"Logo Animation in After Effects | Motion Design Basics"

Okay, so you guys have been asking Nate, how do we animate logos? I've been super excited to talk about this project with you guys.
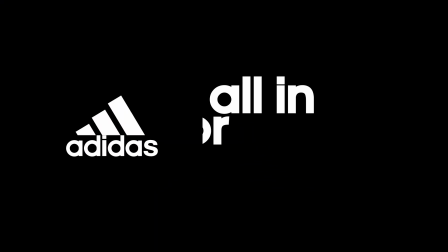[0:06]
So I had the pleasure of working on this Adidas spec commercial as the motion designer, which was super cool, but also a huge challenge because the commercial literally ends right on this logo,
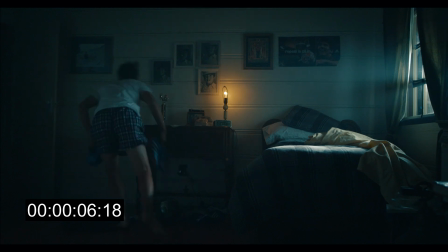[0:16]
meaning that this animation has to be super dope and super powerful and also super quick because most commercials happen in
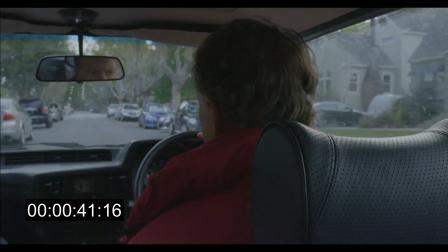[0:23]
a short time frame. There's a bunch of people always being like, yo, can we get this shot in? Can we get this in?
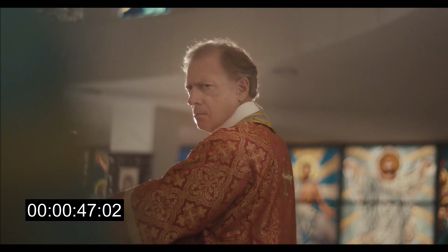[0:28]
Can we get this in? So for this challenge, we actually got to get in the logo and the tagline all within 3.5 seconds
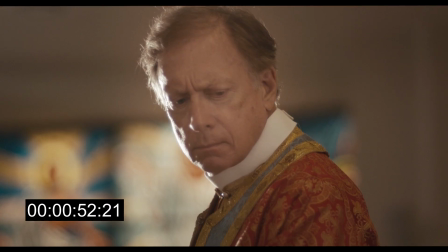[0:34]
while making sure it's super powerful and a really dope way to leave an impression on the viewer.
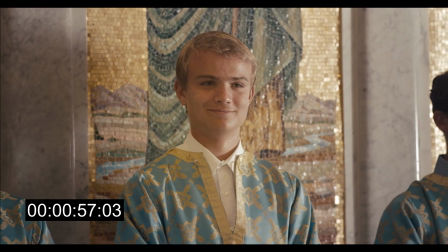[0:39]
I'm super excited. I know you are too. All right, let's go.
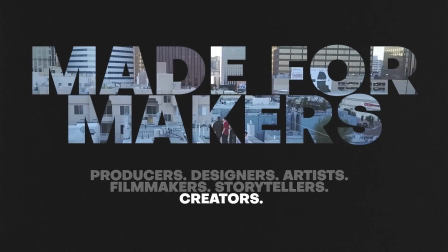Okay, so for this project, animating the Adidas logo, I wanna show you guys first a little bit about the client goals of this project, which whenever you're going to be animating a logo, it's important not just to think about making something look cool and flashy, but instead realizing that there is a need for logo animations and that there's a specific place and timing all of your animations are gonna have to live in. So right here, I boiled down about 30 or 40 emails back and forth into just the 3 main client goals that they had for this project,
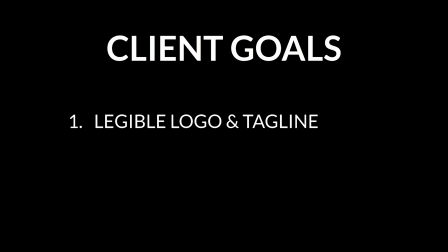[1:21]
which is 1, making sure that we have a legible, easy to read logo and also a tagline. 2 is making sure that fits within 3.5 seconds, which is a pretty short amount of time. Normally 5 seconds is pretty decent, so that's gonna be a little crunch there. And the 3rd super important aspect of this animation is that it's gonna be ending the commercial, which in broadcasting, we call this a bumper. When we're ending on a logo, we wanna make sure that it's impactful, really sticks in the mind, whoever's watching this.
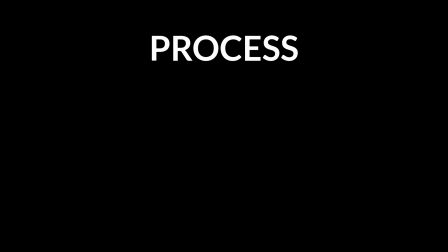[1:48]
So the process for making a logo animation is actually pretty similar to doing just about any design, which is of course first ideating. Before I even hop into touching After Effects, I want to go ahead and storyboard out what this logo animation is going to look like. And then afterwards, I'm going to go into animating. And last, we're going to just see how it fits in with the commercial. Okay, so now that we've got that out of the way, let's hop right into storyboarding this animation.
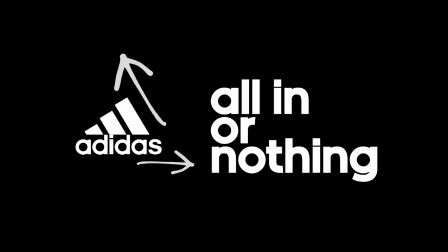[2:10]
There's a few moments that I noticed that we can do with this logo and tagline. And the first moment, this logo mark right here, it kind of looks like a mountain or 3 stripes. It is the iconic Adidas logo. So we wanna make sure that we introduce the audience to that image, we hold on it, and then we also bring in the Adidas text, which is the word mark, and make sure that that way it really marries in together those 2 images. And then lastly, we have the all or nothing. A few considerations with this logo is that I'm noticing that there is a bit of movement already in the design of it.
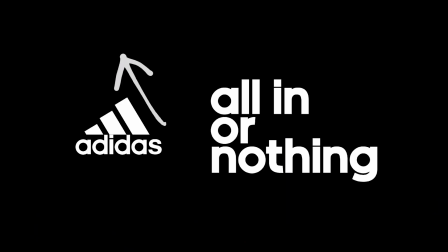[2:40]
I'm thinking maybe we can animate along these angles of the Adidas stripes. And then another thing I'm noticing is that we have this tagline, which is left justified. So maybe we can even play around with that justification by having the letters animate in from the left and then settling into place. This is like a super, super simple ideating phase. We don't have to get super detailed just yet because most of the magic is gonna happen in After Effects anyways.
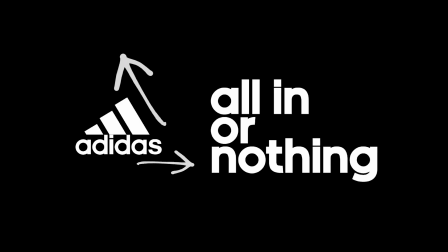[3:04]
So I think this is looking pretty good. Now that we got that out of the way, let's hop right into After Effects.
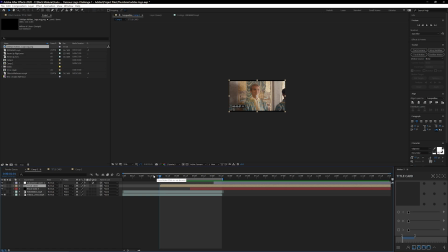[3:09]
So right here is actually the commercial, and I wanna show you guys a little bit about what the final product is gonna look like. Let me zoom this in for you. So here we have the scene, it cuts, logo animates in.
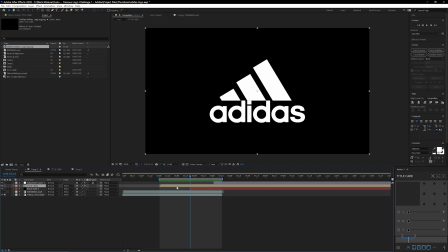[3:20]
Let's hop right into this title card pre-comp so we can see a little bit what's going on behind the scenes here.
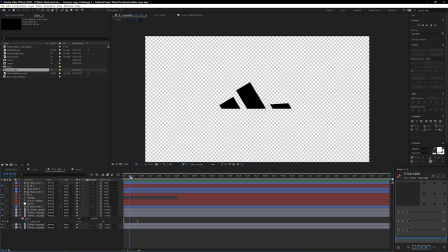[3:25]
So if you notice from the storyboard, the first moment that we wanna have is the logo animating in. Now I know that once I have these stripes grow from the bottom, we're gonna have a feeling like something's growing up. Whereas if I started from this top and then kind of angled downwards, it's gonna feel like a little bit awkward, almost like we're striking down into it. So I kind of want to play with alternating the motion. So if I have the stripes going up, then I can have the Adidas text coming down. And that little juxtaposition makes for a really interesting movement and visual contrast, and hopefully make each element stand out while still seeming related to each other.
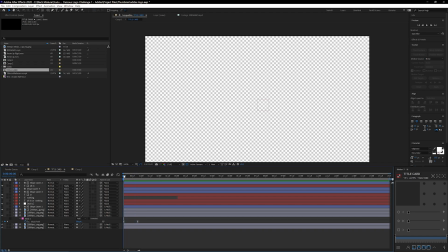[3:59]
So to do this growing out stripes animation, all I did actually was go into this original logo that we have here.